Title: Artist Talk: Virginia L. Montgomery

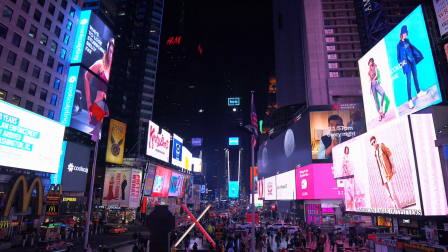(36:29)
And so the video itself is this single-shot,
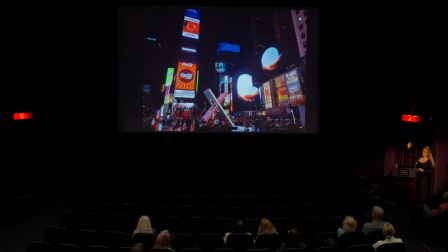(36:34)
three-minute capture that just shows honey scrolling down,
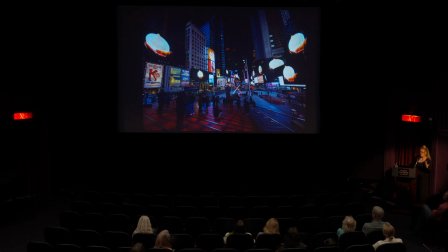(36:40)
just dripping down the side of this moon. and what really inspired me to make this particular piece specifically
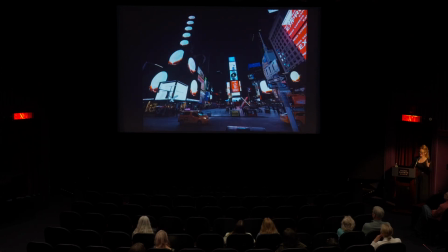(36:47)
for Times Square was in thinking about how Times Square is just this busy chaotic hyper capitalist just
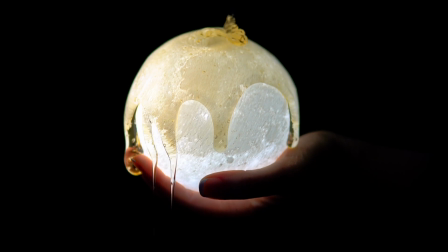(36:54)
trying to sell you stuff space I was like well wouldn't it be interesting if I did something that was kind of
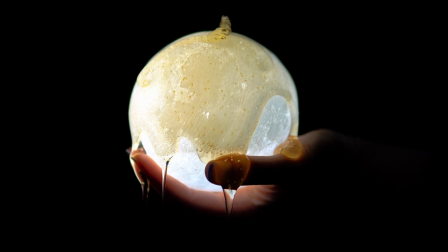(37:00)
temporally the opposite so instead of you know rapid jump cuts and something trying to sell you an idea.
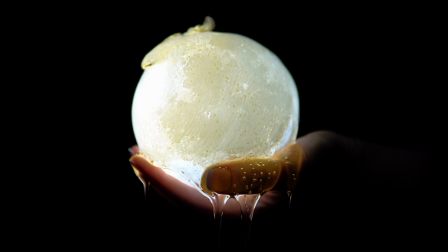(37:07)
Instead, it would just be this kind of iconic witchy image of a hand holding the moon, something that would just be kind of aggressively serene and just exist up there.
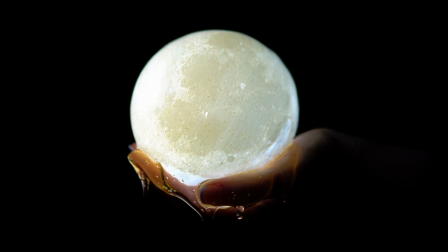(37:18)
And so that was my desire with Honeymoon. And for me as an artist, when this came on, the Jumbotrons at midnight, getting to share that Times Square space with other tourists and see this work come up was amazing because people
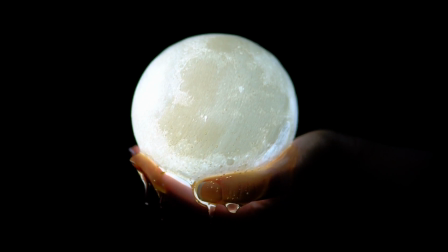(37:35)
didn't really know it was coming up and so suddenly Torsa just be like what is going on and suddenly all these different moons you know would be on the screens and I also loved the night that the actual moon was in the sky because for me that just
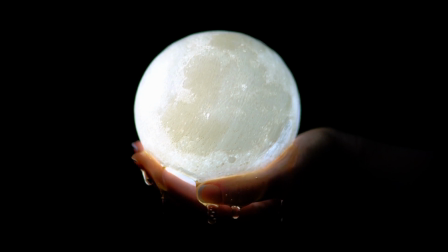(37:50)
completed the philosophic proposition of negation where you just have all these different synthetic digital moons and then the actual moon and then this just really beautiful kind of surreal digital material embodied relationship between the two so this was the honeymoon project so I I have been obsessed with the
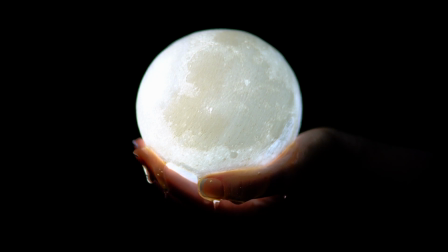(38:10)
moon and moon moths for quite a while yeah so this this full video is available on my website there's also a really nice I'm gonna scrub through it really quick so I love this second flow of honey that comes down there it is it's just like so satisfying to watch it move yeah
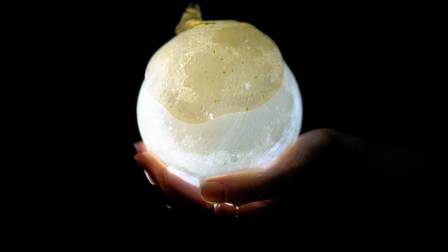(38:28)
yeah So this video is on my website.
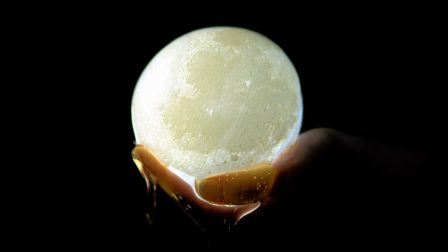(38:35)
If you happen to have friends in Sacramento, California, actually at the Kings Baseball Stadium, they're playing this video in between digital advertisements, which I think is delightful.
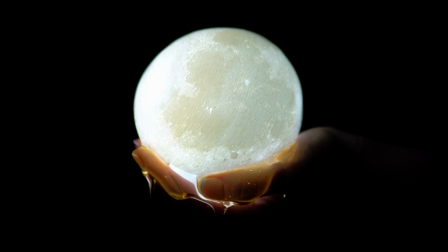(38:49)
So I'm always excited about seeing how my videos can exist in public art context in different spaces.
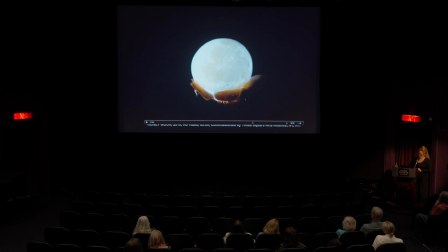(38:55)
So I love the idea that this glowing image of the moon is also existing in a baseball space.
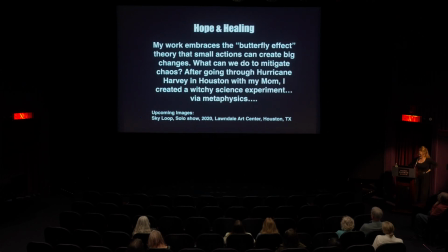(39:04)
Okay, so hope and healing. I'm going to check on the time.
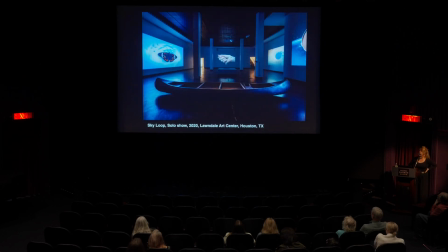(39:09)
So the butterfly effect is what inspired the butterfly birthbed video that's on display.
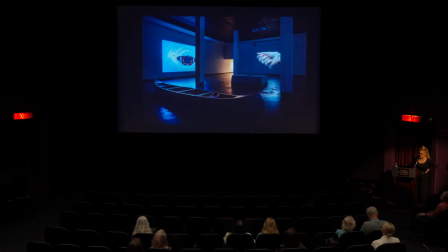(39:15)
And that video, I'm just going to show some images of the initial installation that it was designed with,
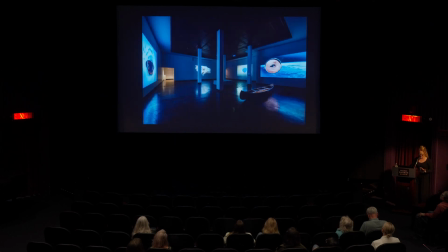(39:23)
which was this whole installation that was about hurricanes and for me as I went through Hurricane
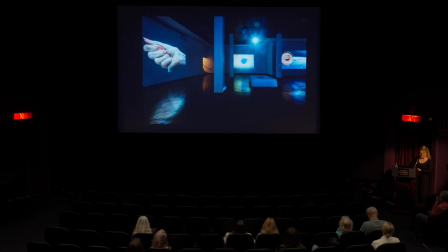(39:27)
Harvey which was not fun and the butterfly birthbed video
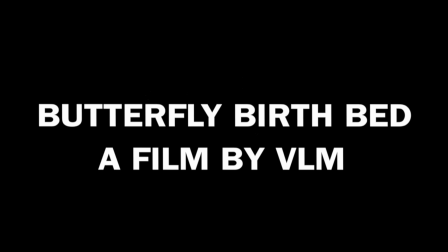(39:33)
is about six minutes long you see the miniature bed in it in addition to all this hurricane
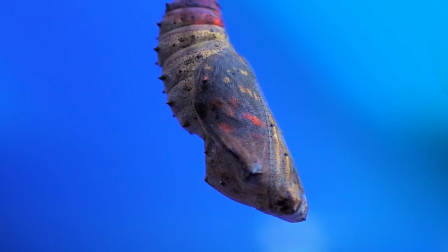(39:41)
imagery and this is the first like 10 seconds of the film so
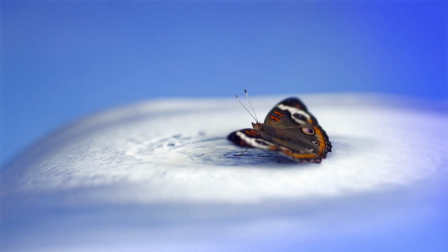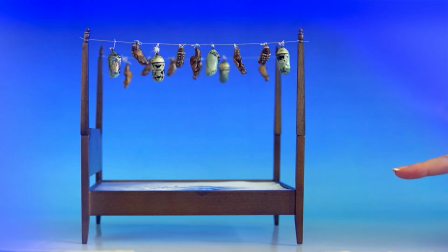(39:58)
So there's the little bed, there's an image from NASA of Hurricane Harvey sleeping down at the bottom.
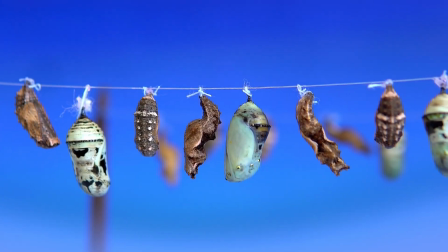(40:04)
And so the metaphysical proposition for this video is, well, what if the butterflies emerging over the hurricane can help soothe
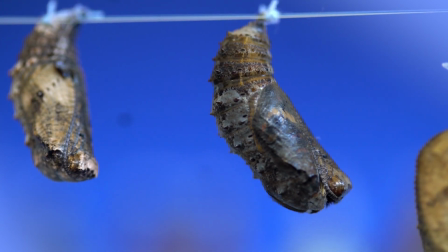(40:13)
future hurricanes so that way they will just stop coming and annihilating our coastlines? Again this is a very magical thinking proposition.